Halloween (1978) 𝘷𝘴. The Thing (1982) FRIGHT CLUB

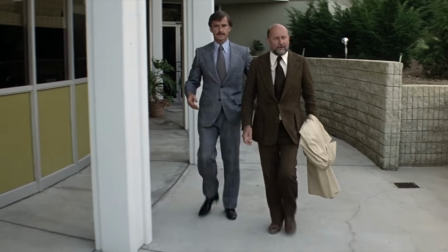(8:21)
What's most impressive is how effortlessly the camera seems to follow these characters, always revealing what the audience's eye would naturally be drawn to,
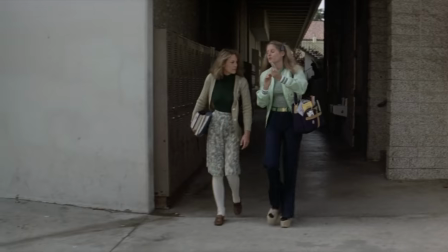(8:29)
but there's nothing particularly horrific to depict here, as we're just consumed by the everyday nature of human behavior,
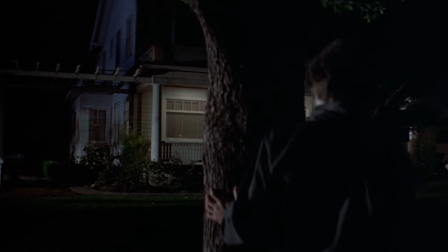(8:36)
until it gets perverted by the film's stoical outlier.
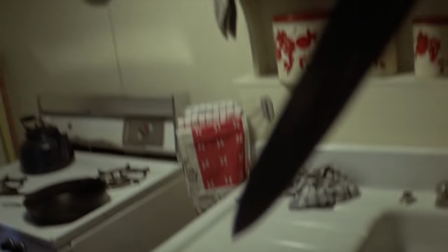(8:39)
Halloween remains relevant today because every simple cinematic element is in place to unsettle the audience.
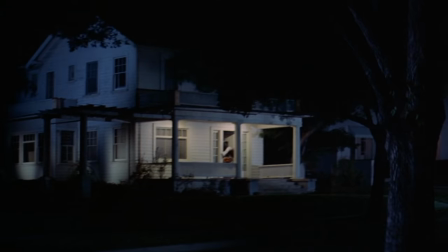(8:45)
The film's triumph serves as a testament to its lasting effectiveness, not only from the time it was released, but 40 plus years later as well.
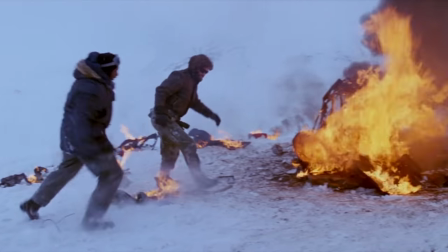(8:53)
However, the same can't be said for The Thing, as at the time of its initial release, the film suffered a terrible dismissal from critics and fans.
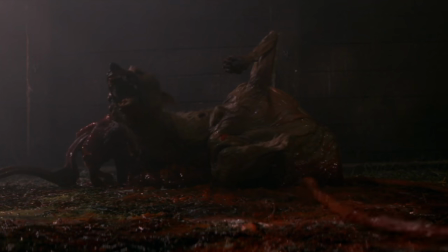(9:01)
John Carpenter retrospectively attributed this and the loss of his then-multiple film contract
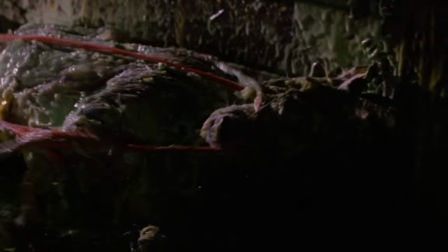(9:06)
with Universal to an intensity level that 1982 audiences just weren't ready for.
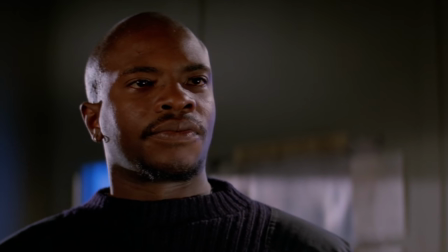(9:12)
But the damage was already done, and as Carpenter turned his back on Hollywood, they had done the same to him.
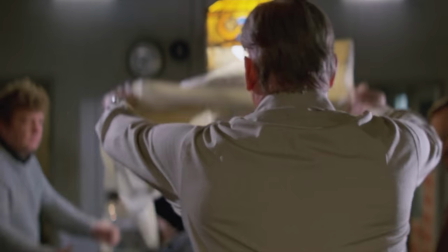(9:17)
What The Thing shares with Halloween is a baseline sense of reality that leads us to accept whatever elements unveil themselves,
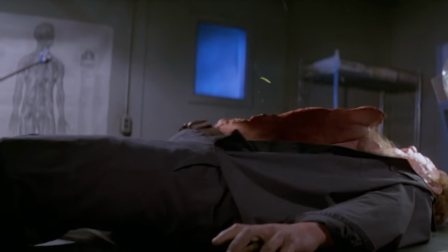(9:24)
and what sets it apart is the sheer size of its extravagant set pieces,
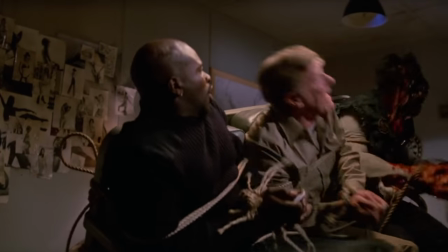(9:29)
lending an immersive device for the audience's reactions and discoveries, which aligns with the characters in real time.
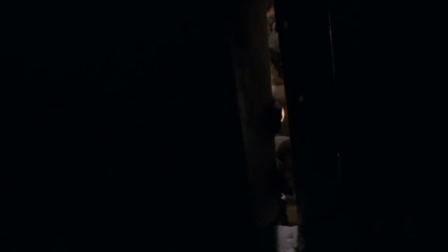(9:35)
Since we only get to know as much as they do as we move from one tentative situation to the next,
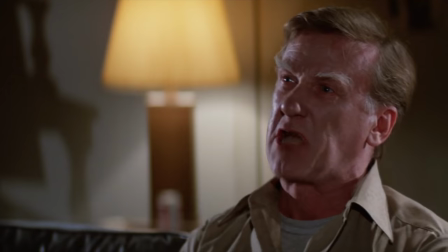(9:40)
we join them as they reel from the movie's now appreciated broad theatrics.
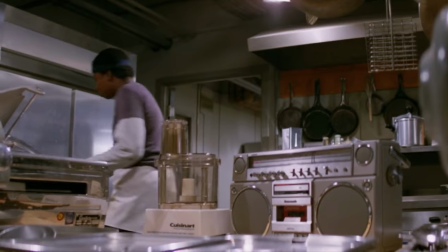(9:44)
Luckily, due to the home video format and an ever-evolving public consciousness, The Thing has earned its own cult status and reputability for its ambition,
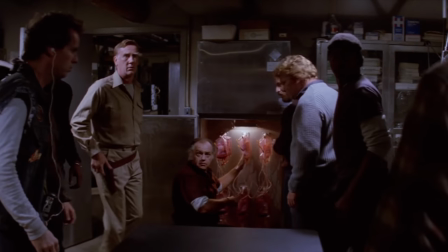(9:53)
landmark special effects, and social commentary on what happens to communities when they're confronted with their own inescapable fate. For a movie like The Thing, to have posthumously gained such critical reverence really speaks to its effectiveness and longevity, but for Halloween, its simplicity and style have become just as immortal as the shape itself. As a film, it means so many different things to so many different people, and as a franchise, it's left a lasting legacy. It pains me to not award this round to the thing, but Halloween got it right from day one, and that's why it was such an instant success.
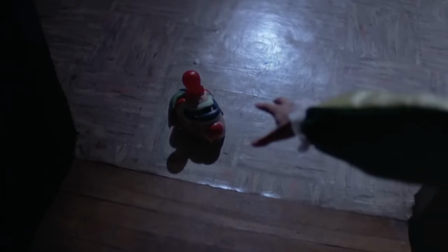(10:26)
The kills in Halloween 1978 rarely feature any blood,
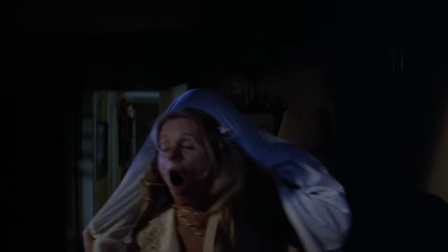(10:30)
leaning more so into a tense precursor to each violent act, with the shape's signature heavy breathing, acting as a perverse death knell.
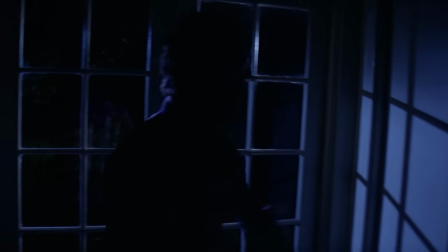(10:38)
This feeds the audience's fear, as we always realize what's coming next, even when the characters don't.
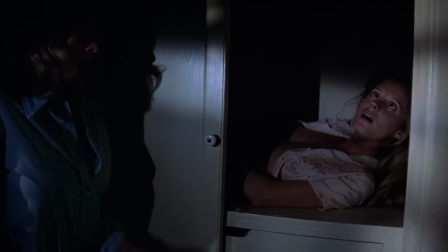(10:43)
And although small in numbers, basic in their approach, and redundant by modern standards, they do draw out a blueprint for all future slashers,
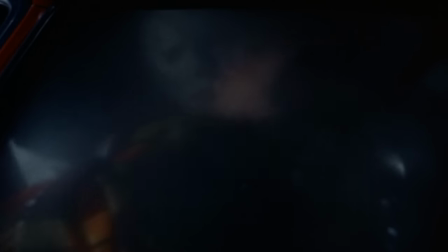(10:51)
and in some cases originating urban legends, as Halloween would become one of the first instances of the killer hiding in the back seat.
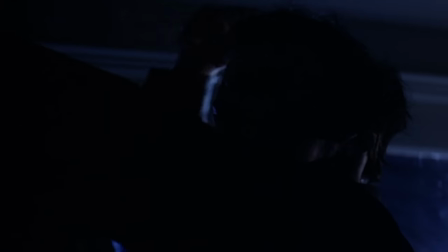(10:59)
While it could be argued that what really sells these kill scenes is their believable nature, there's always an air of something quasi-supernatural,
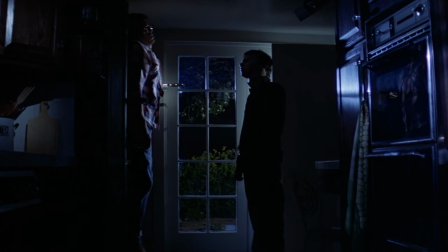(11:06)
which only further goes to drive home the nightmare that is the unstoppable boogeyman.
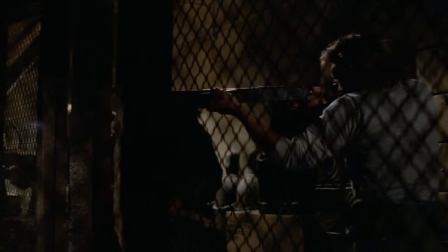(11:11)
In terms of the kills in The Thing, that previously mentioned intensity that turned off critics and audiences in 1982,
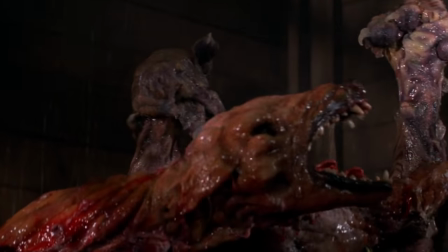(11:18)
has gone on to be one of the film's cornerstone attractions.
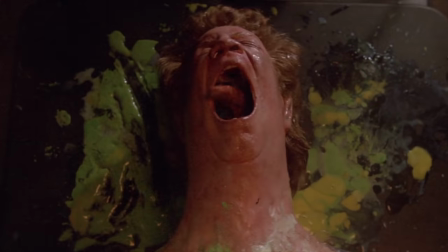(11:21)
These effects have become so iconic that they've been replicated by countless FX artists who were inspired by their bombastic style.
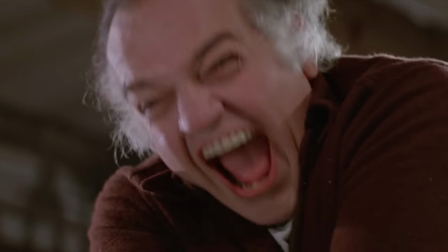(11:28)
Present particularly in the kills of Copper and Windows, Robbo Teen showcases an artisanal touch,
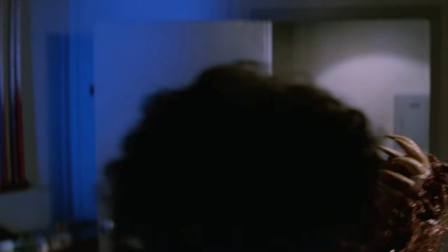(11:34)
which contributes to the collective dread felt by the surviving men at the station.
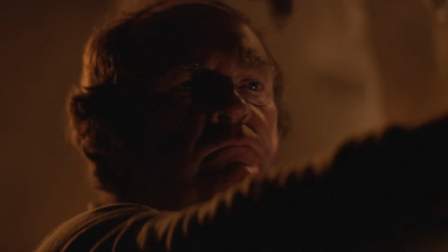(11:38)
The thing as an alien presence itself kills with focus and intent, devoid of emotion outside of perhaps a manic state in its transformative scramble.
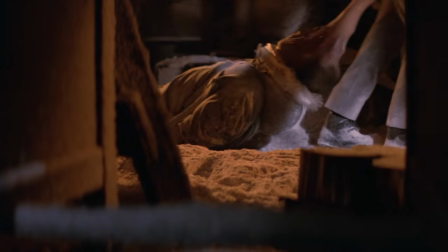(11:47)
And as fluids fly and orifices growl, even the rare bloodless kill doesn't exist outside of a surreal feverish dream. Again, not to discount Halloween, but the last round here obviously goes to The Thing. You can't compete with this level of gore. But now that we've reviewed both movies, let's find out which one you voted for is the best. 5,955 people voted between Halloween and The Thing, and with 71% of the vote, the majority of you thought that Halloween was John Carpenter's best movie. With my score of 3-2 in favor of The Thing, I honestly have to say I'm a little disappointed the vote was this in balance, since while I love Halloween, the thing is, in my opinion, a marginally better film. Even Carpenter himself prefers it.